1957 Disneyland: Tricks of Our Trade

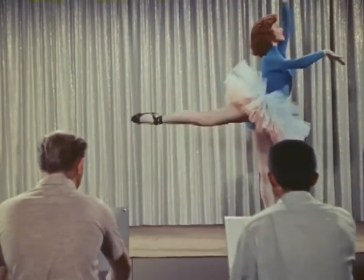1519s
Helene has been very helpful in this way on several occasions,
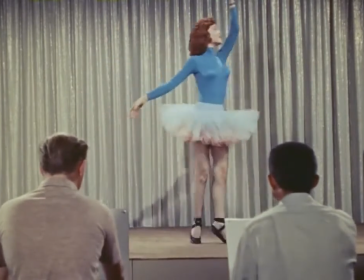1524s
particularly as Cinderella, and again in the title role of another cartoon features, Sleeping Beauty.
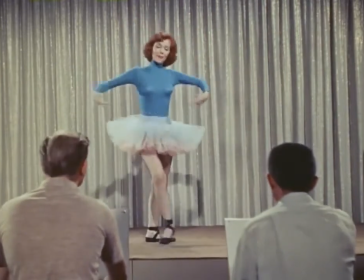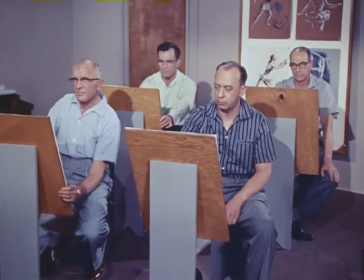1534s
Here we see four of our key animators engrossed in their assignment. Ollie Johnston, Frank Thomas, Mark Davis, and Milt Kahl are trying to adapt classical ballet to animation.
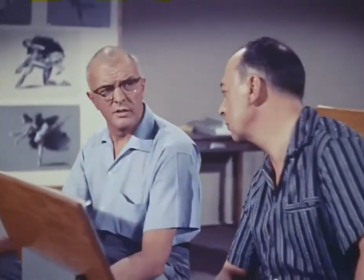1554s
Hey Mark, take a look here, will you? Am I getting into this kick okay? Let's watch her go through it a couple of more times.
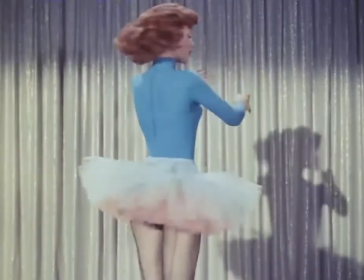1563s
Would you mind doing that action where you throw your arms up and kick out your legs, please?
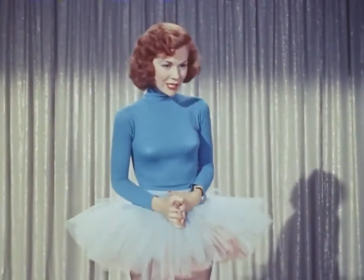1569s
Well, this routine consists of several individual steps.
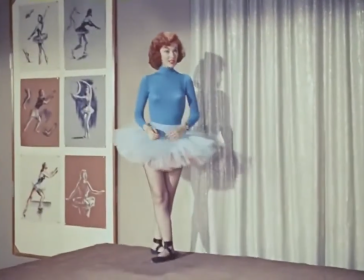1575s
First is the pas de bourree.
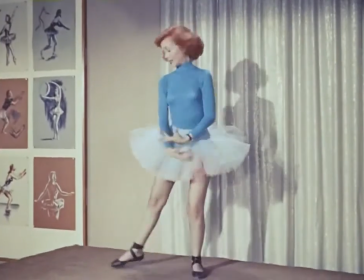1580s
Second, arabesque. Third, message d'assemblée. That's the one.
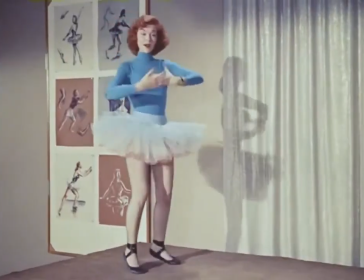1586s
Fourth, développe, and then back into the bow. And altogether, the combination looks like this.
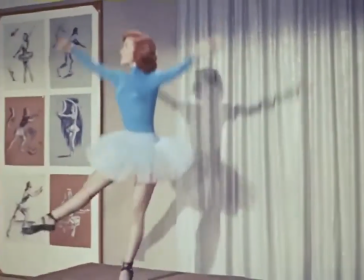You know, she seems to give quite a strong push for the left leg when she takes off. Seems to me she ought to push off with both legs in order to get all that weight off the ground.
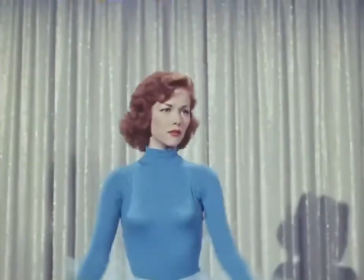1608s
She's no cream puff, you know. Yeah, that is a lot of beef. She's very funny when she sags that way.
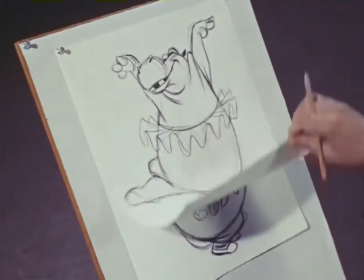1615s
Helps bring out the wrinkles. I kind of like that clumsy little hop she does. Might get a laugh, you know.
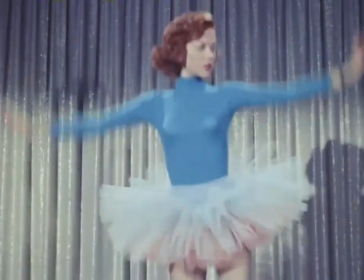1622s
Yeah, but you've got to be careful not to overdo it. Overdo it? Oh, Mark.
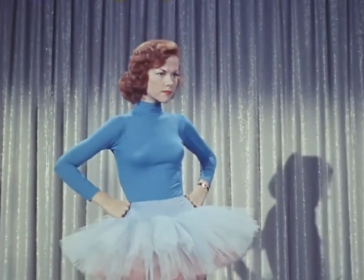1627s
Slayer, the better. Well, maybe you're right. I don't know if I've got this or not.
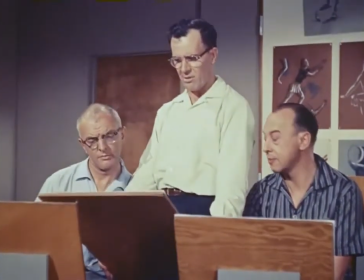1632s
Would you take a look? Is her trunk too long? Oh, no. That's what gives her that goofy look.
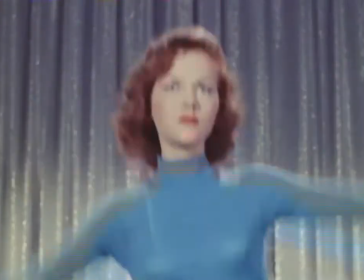1638s
Trunk's way out of proportion to the rest of her body. Yeah. Yeah, her legs are real short and stubby.
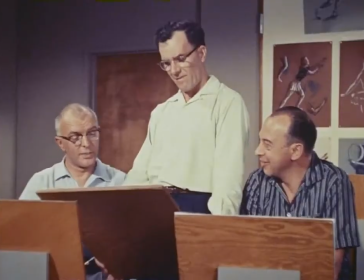1644s
Hey, it wouldn't hurt to make them good and hairy.
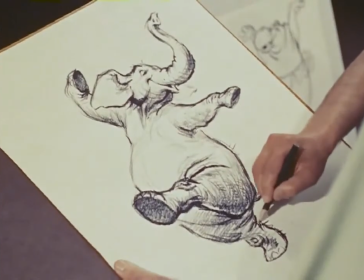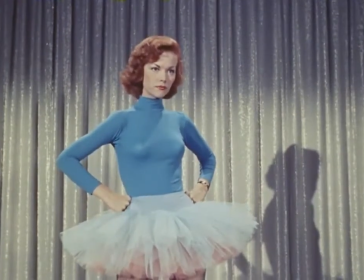1652s
Some prima ballerina, eh? Regular pavlova. Sure brings out the beast in her.
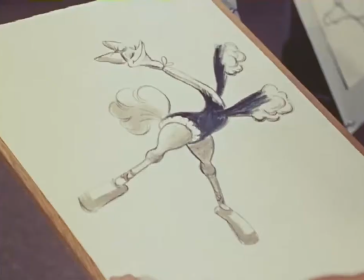1658s
Hey, Mark, how's this? What's that? Does that capture the spirit of the classical ballet?
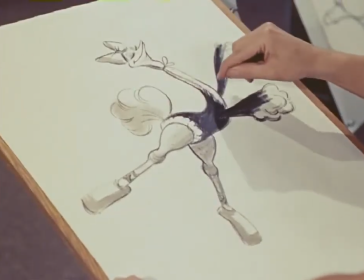1665s
Yeah, I especially like the long, scrawny neck. It ought to be great in animation. Don't overlook her knobby knees, either.
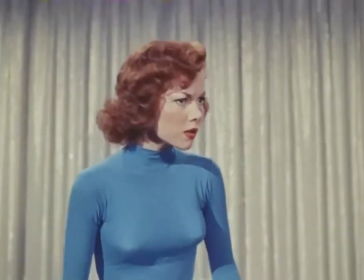1672s
Knobby is right. Well, would it be better if I were to exaggerate the knees a little more?
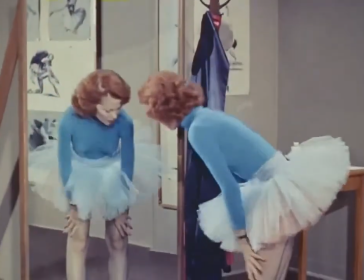1678s
No. No, I think she's knock-kneed enough as it is. If I were you, I'd concentrate on her feet.
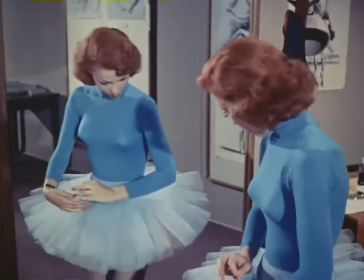1685s
Yeah, she has big feet. Think those are big? Look, when you have big feet, do something with them.
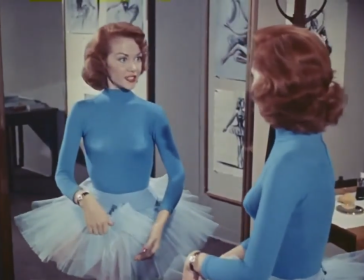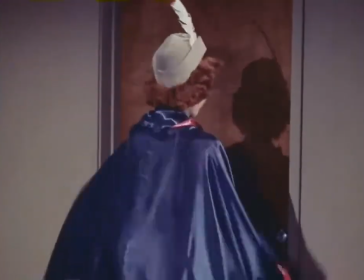1700s
Sure, but do they have to be that big? I think they're just about right. Size twos, I'd say.
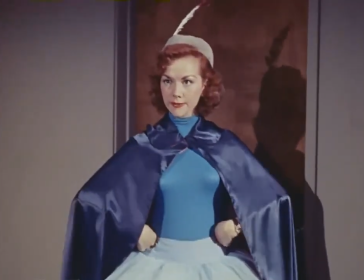1706s
Real gunboats. Big feet. You know, that's where we're going to get our real caricature.
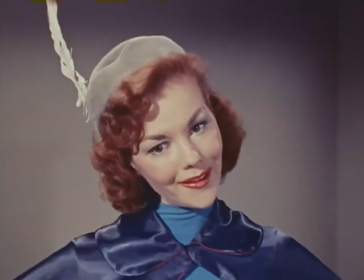1713s
We've got to emphasize all these funny little things that are typical of ballet and ballet dancers.
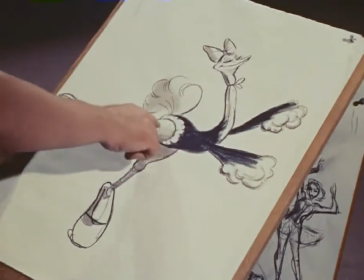1718s
A little ballet skirt would make a good prop that could follow through on every action.
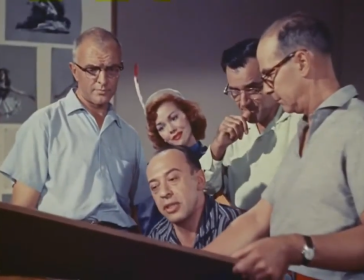1723s
Let's not forget we need different material in the last part of the ballet. a different costume, and the steps could be more dramatic, kind of sneaky, maybe.
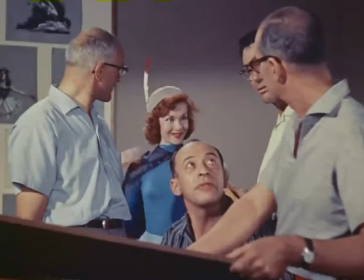1732s
Say, that's fine. That hat and cape would be real great for the alligator. Yeah, the cape makes a swell prop for a villain.
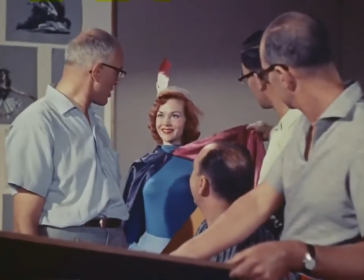1739s
Sure.
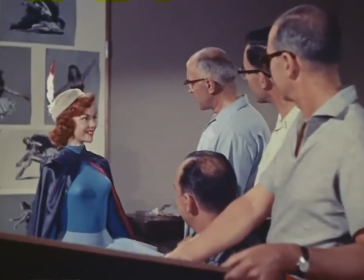1743s
Let's try it out. Do you have any good villain-type steps?
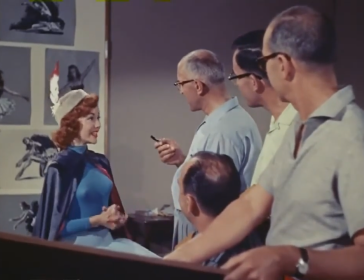1748s
Oh, sure. Let's try.